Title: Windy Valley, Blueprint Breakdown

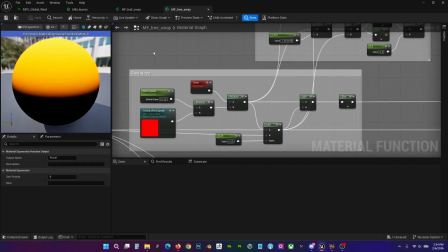4:08 So it's just a basic sine wave moving across. So you can you can picture a sine wave moving through, and that acts as like a mask for the direction offset, which is happening down here.
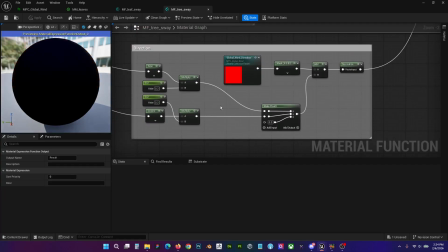4:24 So we're pushing it one direction, the sine wave's moving across that.
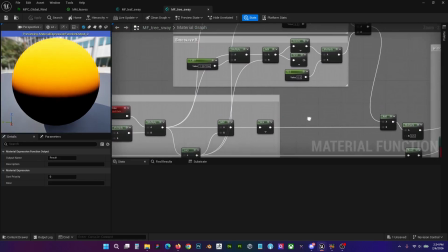4:31 That comes out looking pretty mechanical, as you can imagine. Actually, I can probably demo this.
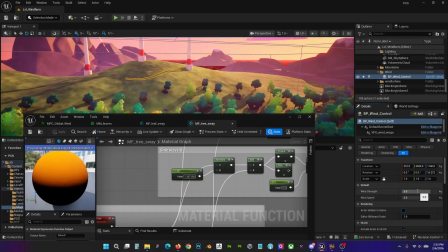4:40 Let's crank this to 3 to 2. Yeah, here we go.
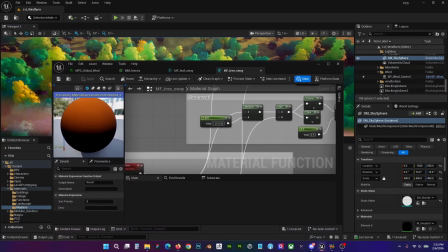4:47 G, like this. So if we go straight from here to here,
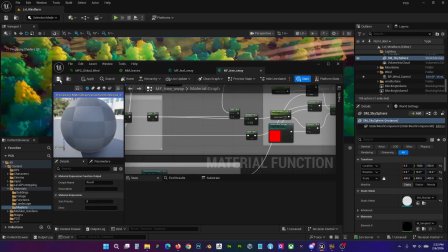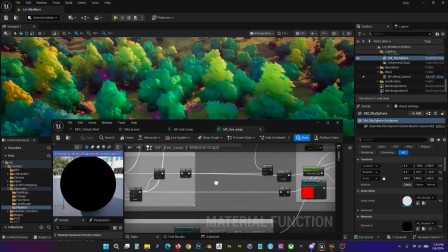5:01 You're still getting noise in the system here. We are getting some per instance variation,
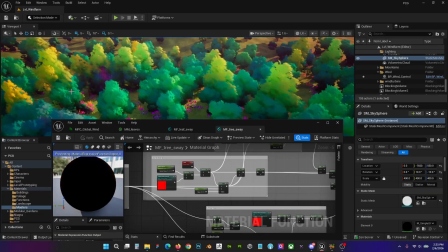5:10 but you can see it's going back and forth and back and forth. It's like a metronome.
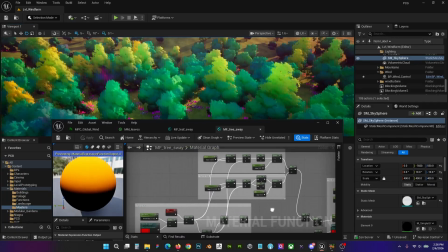5:19 So to fix that, we have these two up here, which is pretty much the same as this.
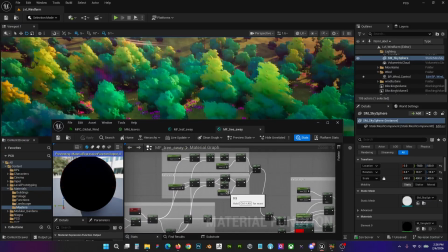5:25 It's just sine waves competing to create some interference.
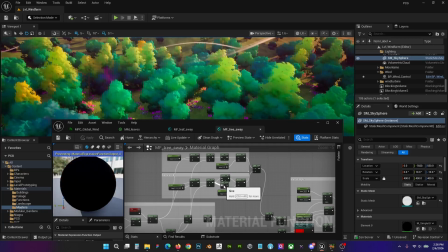5:31 And that way it's not so clockwork, it's not so mechanical.
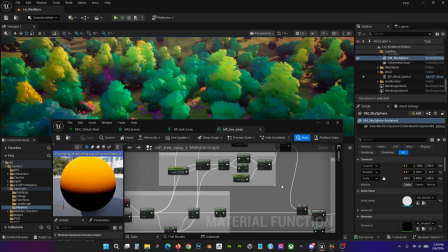5:36 I did have just two initially, but I found that there was an obvious rhythm in that.
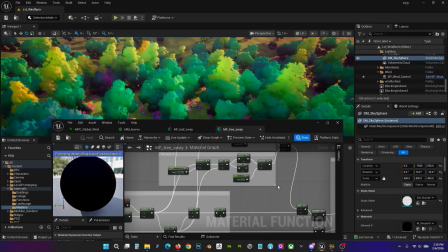5:43 There's an obvious part where it loops, where the two are interfering. So I have a third just to create extra disruption. And that way it's not the same every time.
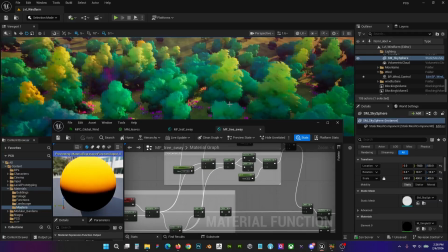5:53 Like you'll have parts where, like parts now where it's going a lot crazier, and then you have parts where it dies down and settles in.
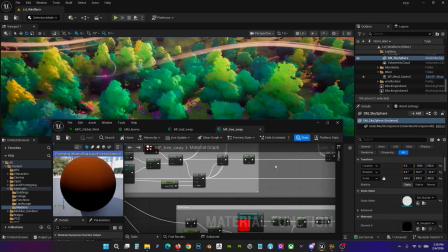6:02 It kind of creates the illusion of gusts. The wind direction's really simple down here.
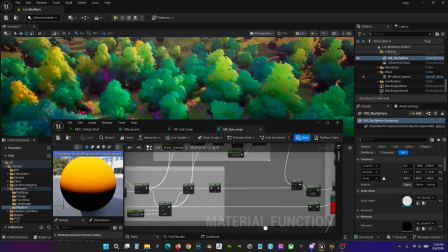6:09 It's just a direction vector offset. And the sine waves kind of mask that out.
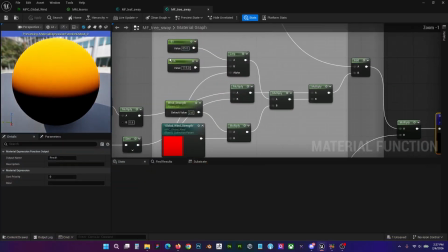6:18 The strength sits at the end of the stack here, so yeah, there's a bit of variation, bit of noise variation here,
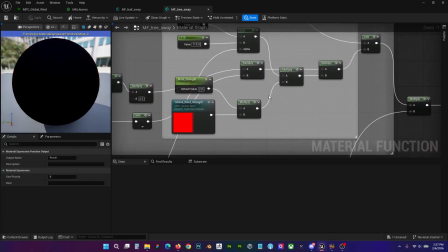6:28 just to add different sway amounts to each tree.
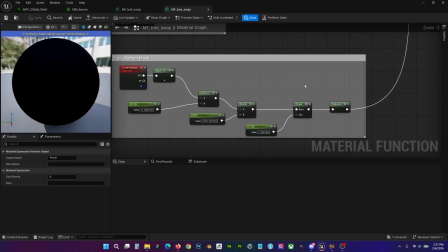6:31 But yeah, this just kind of multiplies at the end, and then the mask to keep the trees fixed at the base
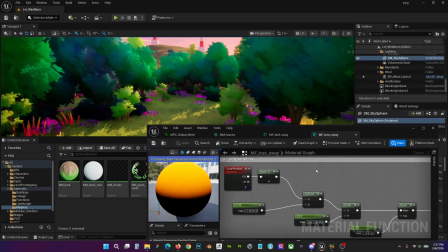6:42 while the tops move. So that's just a basic grayscale mask, top to bottom, along the size of the object.
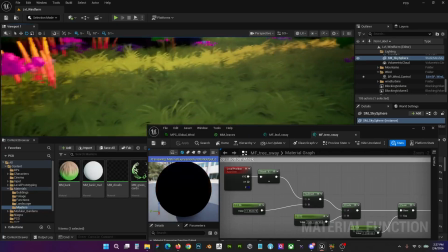6:52 And that way it works for these as well as it does for the big trees, like even the little flowers.
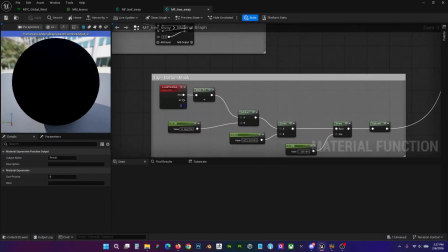7:01 In terms of parameters here,
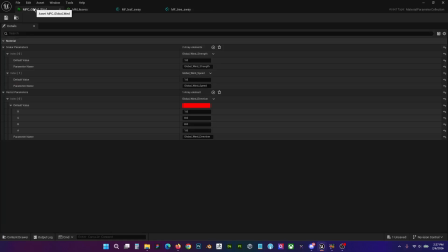7:06 I mean, in terms of MPC parameters, so this is the material parameter controller. This is what is getting plugged into the blueprints. So this acts as like a bridge between the blueprints and the material system.
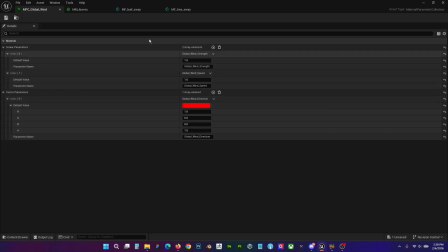7:23 But it's just the strength, the speed, and the direction. There's no need to overcomplicate this.
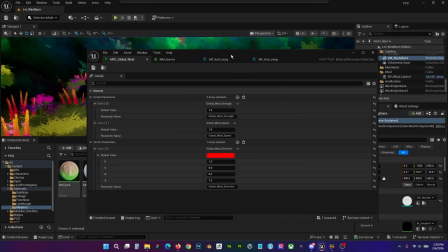7:30 If you can keep it simple, keep it simple.
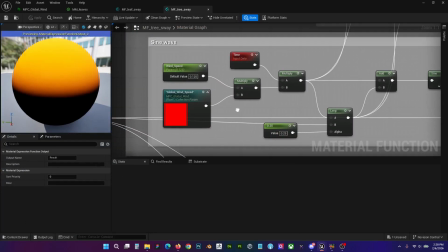7:35 And you'll see these get called here on the speed, on the direction, and on the strength.
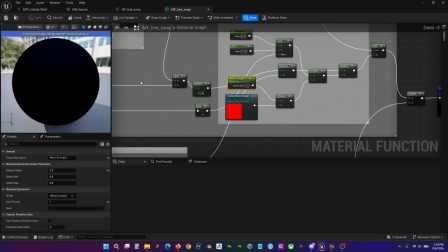7:43 I do also have strength and speed exposed as parameters
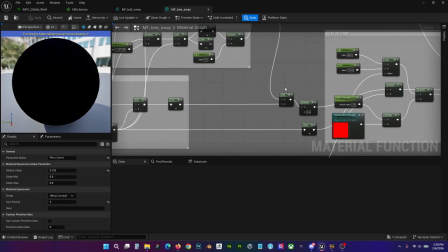7:51 in the material instances.
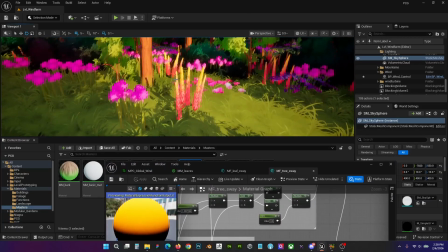7:54 And that is because something like this is going to require a different value to something like this.
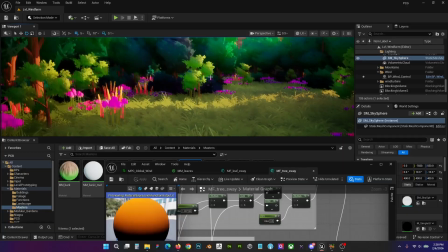8:03 So it is still nice to have these as parameters exposed in the instances,
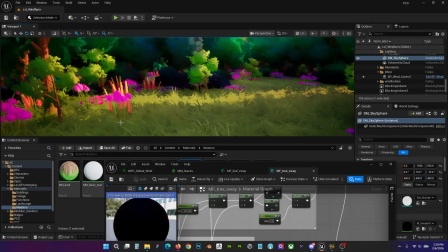8:09 just so you can fine tune the different plants and how they react.